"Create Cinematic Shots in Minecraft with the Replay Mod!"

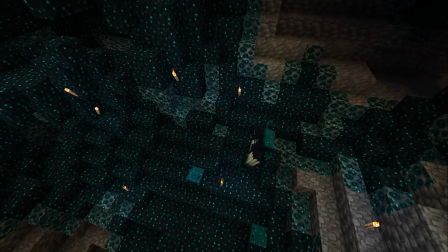0:00 Minecraft has beautiful landscapes, unique mobs, and an aesthetic that no other game quite captures.
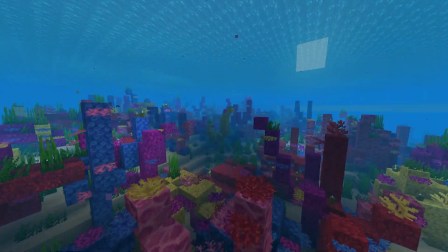0:06 Oftentimes, when trying to show off our creations, it doesn't have the flow and pizzazz as others seem to pull off.
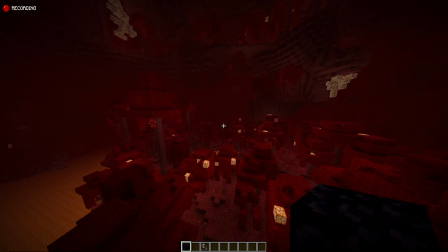0:12 Day or night, people love pizzazz. In today's video, we're going to show you how to turn footage like this into footage like this.
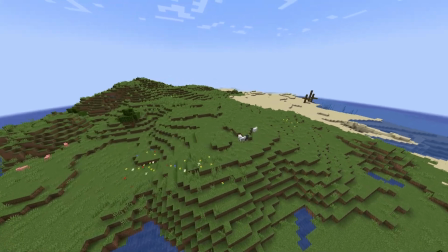0:19 How to make your cinematics turn from flying around Minecraft to gliding around a world that feels alive.
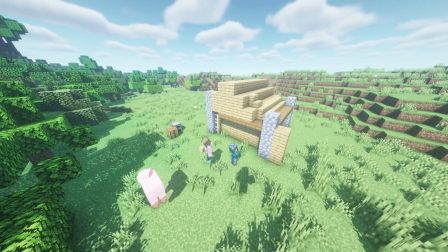0:26 Before we jump in, if you want to create these cinematic shots alongside friends, check out Bisect Hosting.
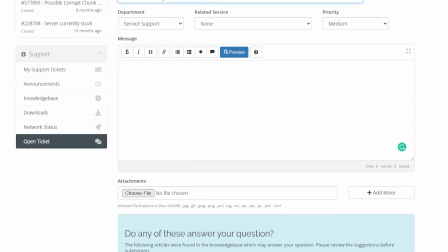0:31 We offer services around the world, 24/7 support that can help with any problem, and a handsome-sounding YouTuber that brings you content weekly.
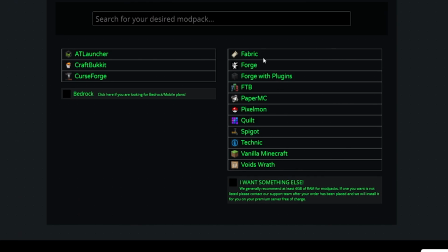0:39 Sign up today at bisecthosting.com or check out the link in the description. There are a couple different ways that you can get cinematic shots in Minecraft.
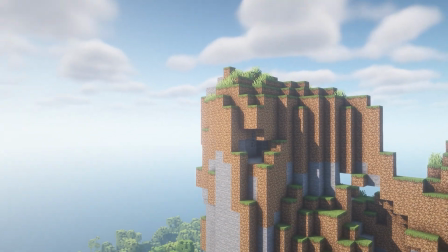0:47 We're first going to show you a quick and easy way to get shots like this, and then we're going to show you more advanced ways to get cinematic shots by using the replay mod.
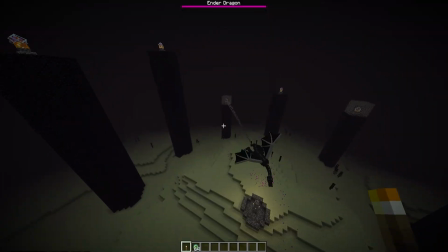0:55 Let's first jump into the easy way to make cinematic shots in Minecraft. I want to do a video about the Ender Dragon, and I want a cinematic shot of him flying around his base.
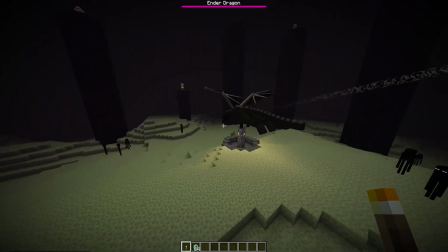1:04 So here I am watching him fly around, and I could just, of course,
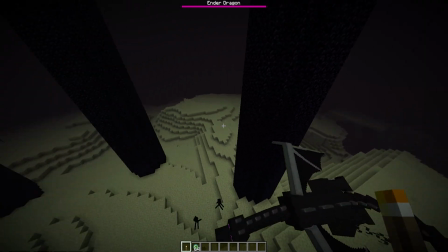1:08 record just how it is and kind of just watch him go, but I want to make it a little bit more cinematic than that.
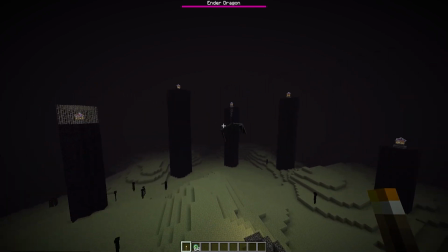1:13 There's a few things we can change to make this look a little better. First, we're going to click Escape and go into the Options.
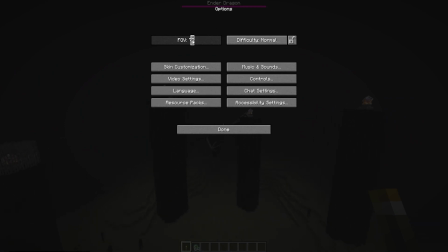1:20 We're going to turn our FOV from 90 down to 50.
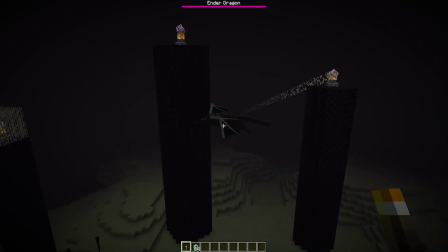1:23 That really kind of brings in the camera and lets you see not as much to the sides, but brings you forward a little bit more.
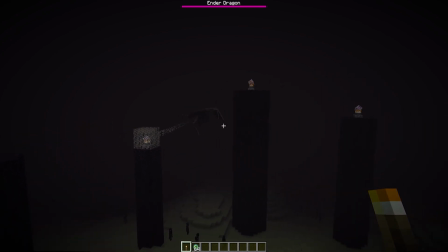1:29 I also want to click the keybind to turn on my cinematic camera. Now, this isn't on by default.
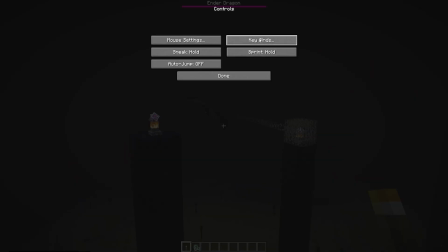1:35 If you go to Options and Controls, you go to Keybinds, and you find where it says Toggle Cinematic Camera.
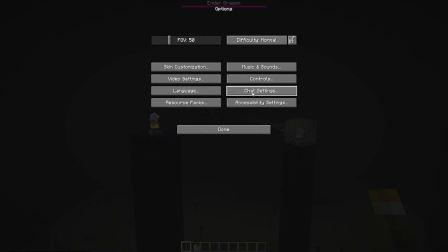1:41 Go ahead and keybind that, and we can go ahead and hit that keybind. So we now, when we're looking around, we're kind of looking around a little slower and a little smoother.
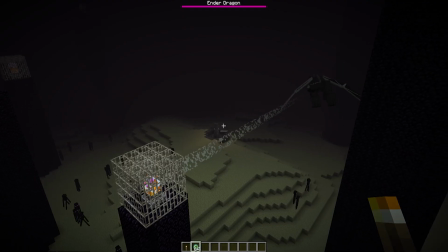1:50 One final thing we're going to do is we want to turn off our HUD. So we're going to click F1 by default, and that will turn off our heads-up display.
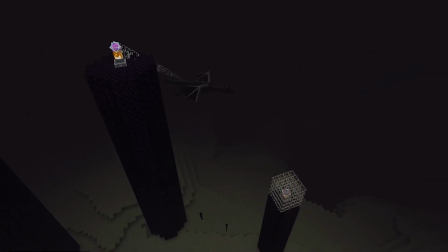1:58 That way, the only thing that is showing on screen is going to be the Ender Dragon flying around and us following the Ender Dragon with our cinematic camera.
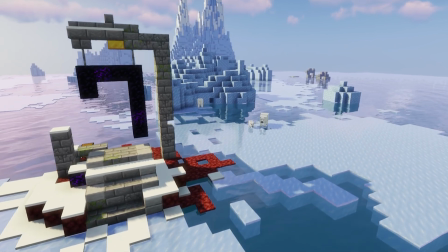2:06 You can also do all of these things and add a shader to any of your scenes to really make the lighting come together.
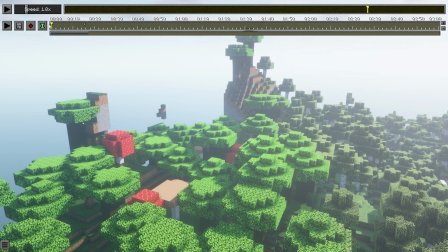2:11 If you want the ultimate control over your cinematic scenes in Minecraft, the best way to do so is with the replay mod.
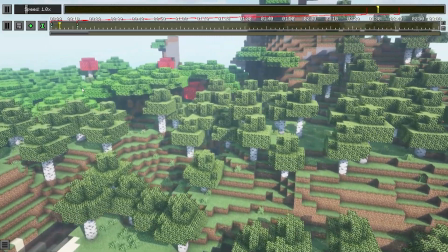2:18 The replay mod allows you to play the game in real time and doesn't just record what you are doing and what you're seeing,
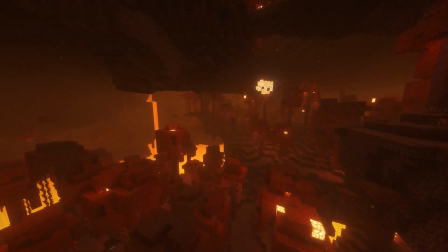2:24 but everything around you, so you can really play with every scene. To run the replay mod, you first have to have Fabric running on your Minecraft client.
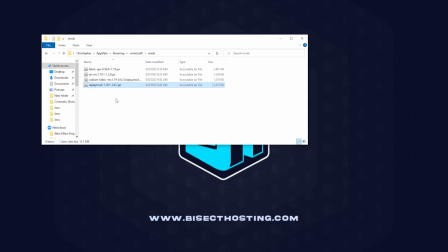2:32 You then drag in the replay mod into your mods folder, and you're ready to start recording your world.
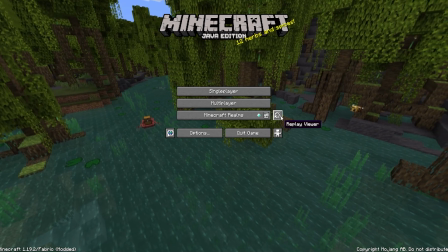2:37 Once you have a recording that you would like to use, from the main menu, choose the replay viewer button and choose which footage you would like to use.
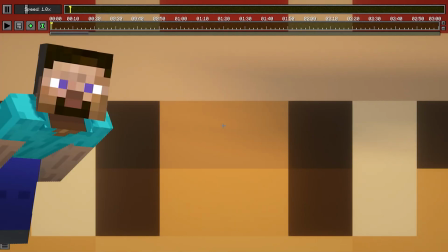2:44 I'm going to go ahead and use this one.
Hey, how you doing, love mama? Let me whisper in your ear.
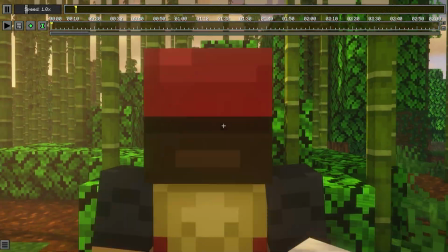2:49 Once you load into your replay, there will be quite a lot of options, and we won't go over everything, but I'll give you the basics.
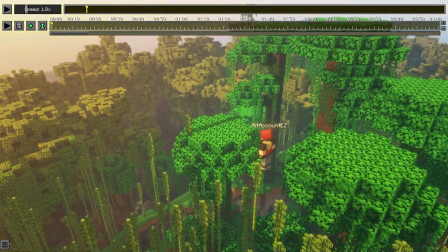2:55 Moving around in the world is similar to Minecraft with the WASD keys, and you can hit the T key to access all the features within the replay mod.
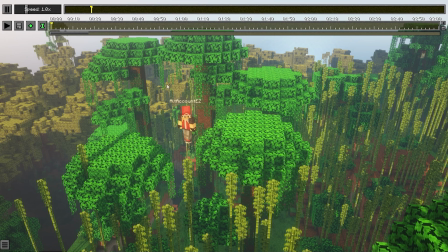3:02 You can hit the top left play button to play the scene that you recorded, and you can change the speed by changing the slider here right next to the play button.
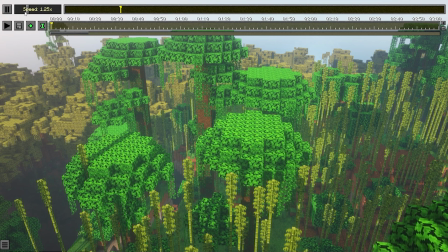3:11 You can also skip to a specific moment in the replay by choosing a different spot in the timeline above.
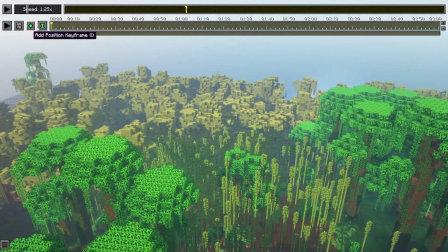3:17 The timeline below that is another timeline that's going to be used for the actual rendering of the scene that you're going to be playing.
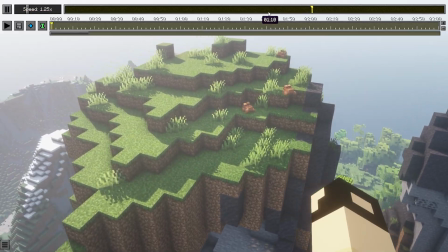3:23 So for this scene, I want to have a shot of these frogs jumping on this mountain as we go over it.
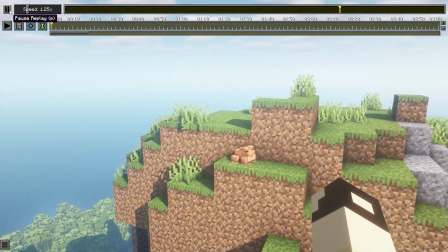3:29 I'm first going to use the top timeline to skip to the scene where we see the frogs jumping on the mountain.
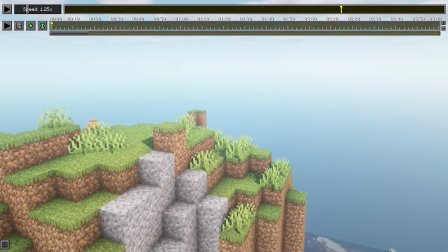3:34 I'm going to zoom out and down the mountain to start my scene. I also don't want my character in this scene, so I can actually hit the B key and make him non-visible.
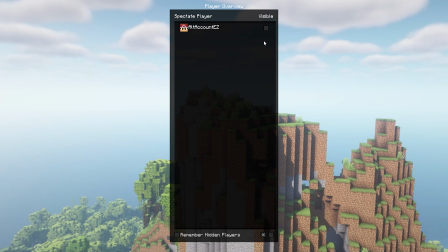3:43 That way I don't have to worry about him getting in the shot.
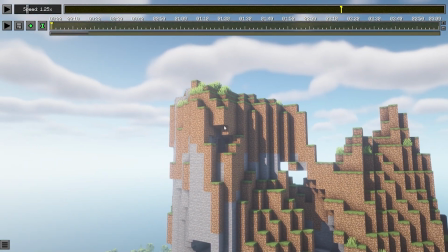3:45 I want our scene to start at the bottom of this hill, so I'm going to add a position keyframe, and that is going to say the camera is going to start here. I'm also going to add a time keyframe, which means the camera is going to start at this point in the timeline.
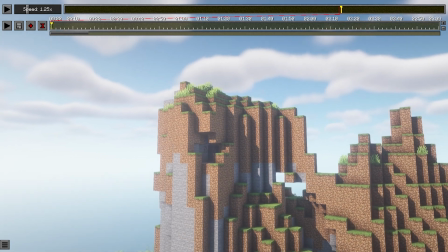3:58 I want to move the camera up and around this mountain so you can see the frogs jumping as I come through the scene.